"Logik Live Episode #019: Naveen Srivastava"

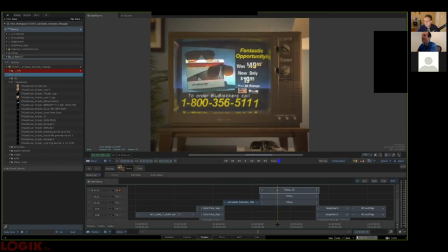3211s
Like as we switch the channels, like that knob is moving and it's just awesome, you know? And it's just like great detail to build in.
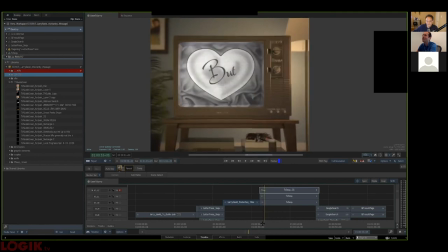3220s
And, you know, we had lots of fun like picking the content of the TV shows here. Like, so we kind of try to find iconic stuff that people would recognize and then, you know, just switch out the type and make, you know, we paint things out and replace it with whatever we needed it to, you know, to say. And like, I found like a Gilligan's Island font.
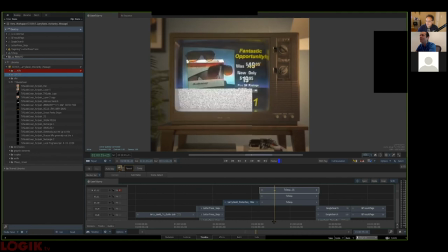3237s
And so that was pretty cool for this, you know, and, you know, the Blue Blockers ad, which I still love that infomercial for whatever reason. I love infomercials so much, Andy. Right. You know, and to say a once in a lifetime opportunity just seemed to fit so well with that idea.
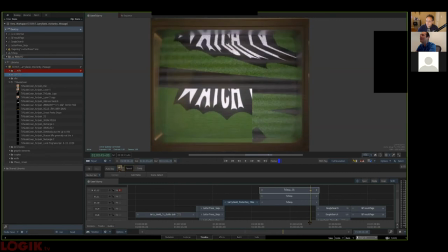3253s
House and Family Ties and the original Batman. And then the Knight Rider, of course, and South Park.
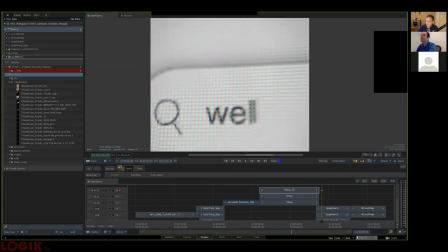3259s
And then we kind of zoom in. We push past all the pixels here. And this is kind of cool. I can show you something here.
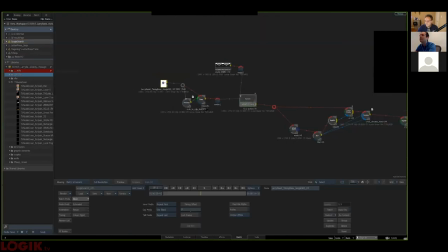3266s
It's nice because it's like, so this is actually, again, Andrew Farlow, that guy I mentioned before, built this.
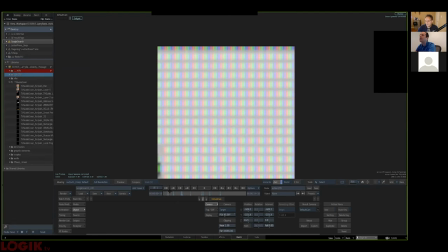3277s
And it's really, you know, computationally like quite cheap, right? So like it's very interactive.
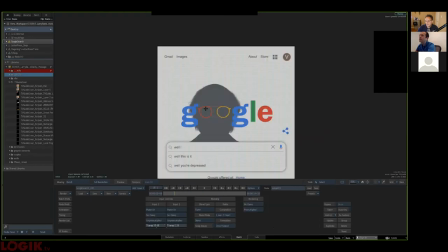3286s
You know, so really we've got just like a surface with all of these little,
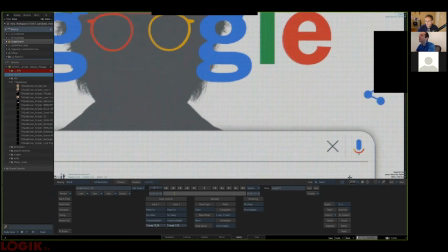3292s
whatever you call them, scan lines and stuff like that, little like Trinitron kind of squares on them.
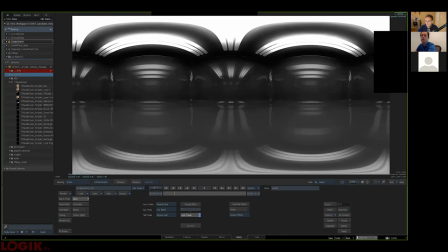3299s
And then we've got like, we've got some HDRs or whatever that we use. Like this is one that we tend to like for stuff like this.
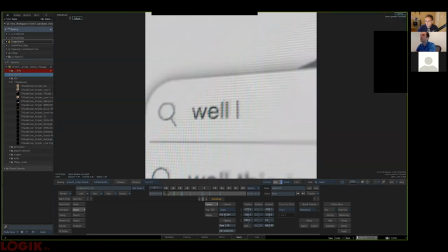3308s
And, you know, you can kind of get this like, this feeling of like coming through a screen, like really, really easily.
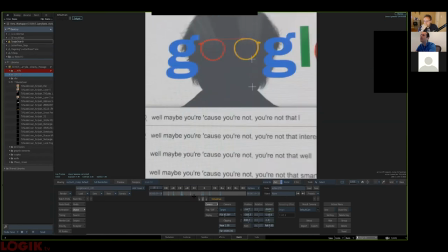3318s
And quite quickly. And like I said, it's very interactive. Like I'm, you know, I can scroll through this and scrub through it, no problem, you know?
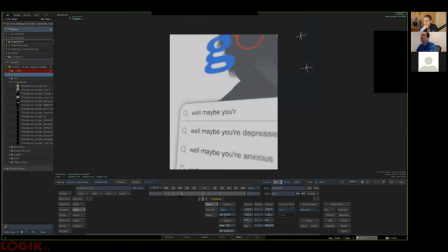3325s
And then, you know, he kind of did like, you know, again, like creative stuff, like, you know, like Google isn't really Google.
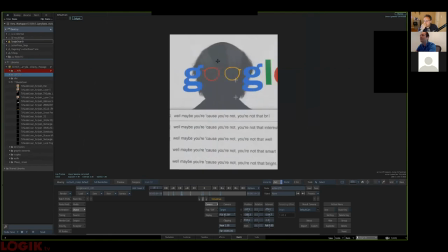3332s
It's like, you know, Andy, or I mean, Larry David with the glasses and stuff for the O's and stuff. You know, it's got like, it's great, all these like sort of legitimate feeling results, but of course it's all driven by the type or the words that he's saying, like, you know, and so it's just all the bits that,
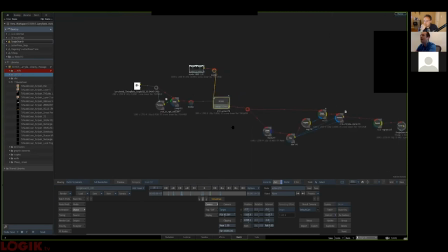3351s
that need to happen in there. And then, you know, just like really simple, like, you know, vignetting and like little Ivor chromal warp, never hurt anybody.
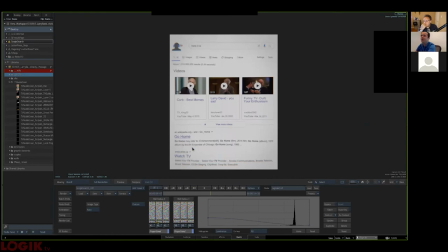3361s
And then, and then, you know, just some grain or whatever, just to make it all, you know, seal the deal on all that. Yeah.
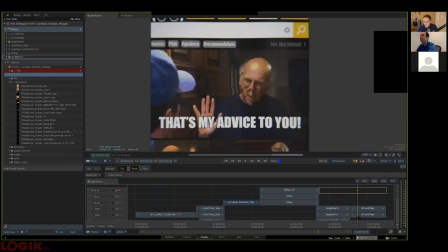3370s
And that's kind of, you know, another great, up and comer on our end, Adam did this like gift page and it was like, this is perfect.
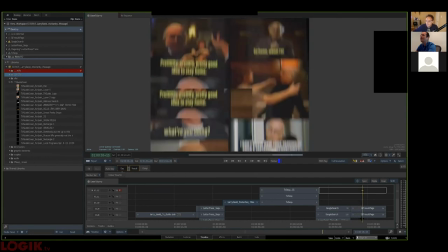3378s
Like, he just kind of made it and it was like, yeah, I buy this as like a gift page.
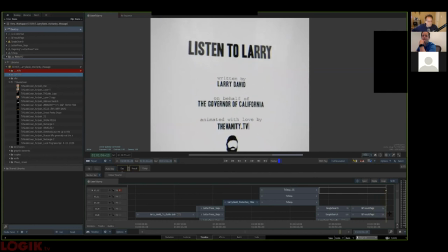3383s
Like, this is great, you know? And then we kind of made like this little end card that looked kind of like, the cover sheet to every book report I ever did in school, which I like, you know?
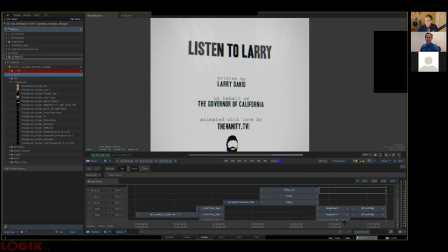3396s
And of course we wanted to give credit to Larry David and, it says, you know, on behalf of the governor of California, because I think it said that on the original video we saw the audio on. Of course, we have nothing to do with any of those people. We just kind of made this thing as like a fun, like, hey, let's do this thing, you know?
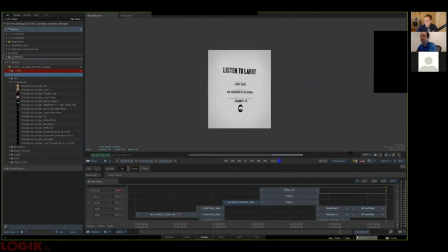3410s
And we made it in 4x5, which is kind of weird for us, but I'm not weird because we always have to make stuff in 4x5 for other people,
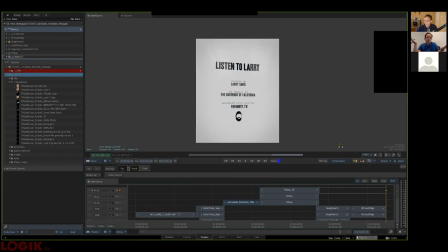3417s
but we made it that way thinking like we would mostly share this thing on Instagram. That's kind of what we would do. And then of course, because we're the guys who just make the content, we don't know anything about Instagram. And also I'm 1,000 years old, right? So I don't know anything about Instagram. So we make this piece and it's 1 minute and 4 seconds.
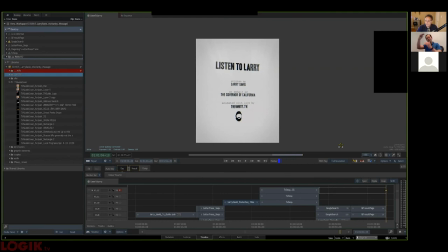3433s
And so that means that you can't actually show it in your Instagram feed. It has to go to IGTV. IGTV. Right, which like, and then IGTV is 16:9. What were we thinking? Okay, boomer. Yeah, exactly.
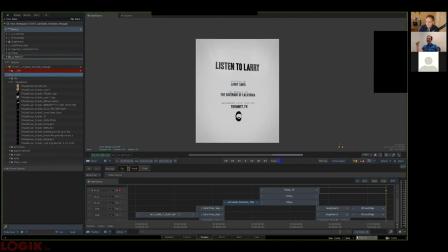3450s
Exactly. Oh my goodness. Dude, I got one question for you here from Brooks. He was wondering, how did you make the scan line photo? The scan line photo.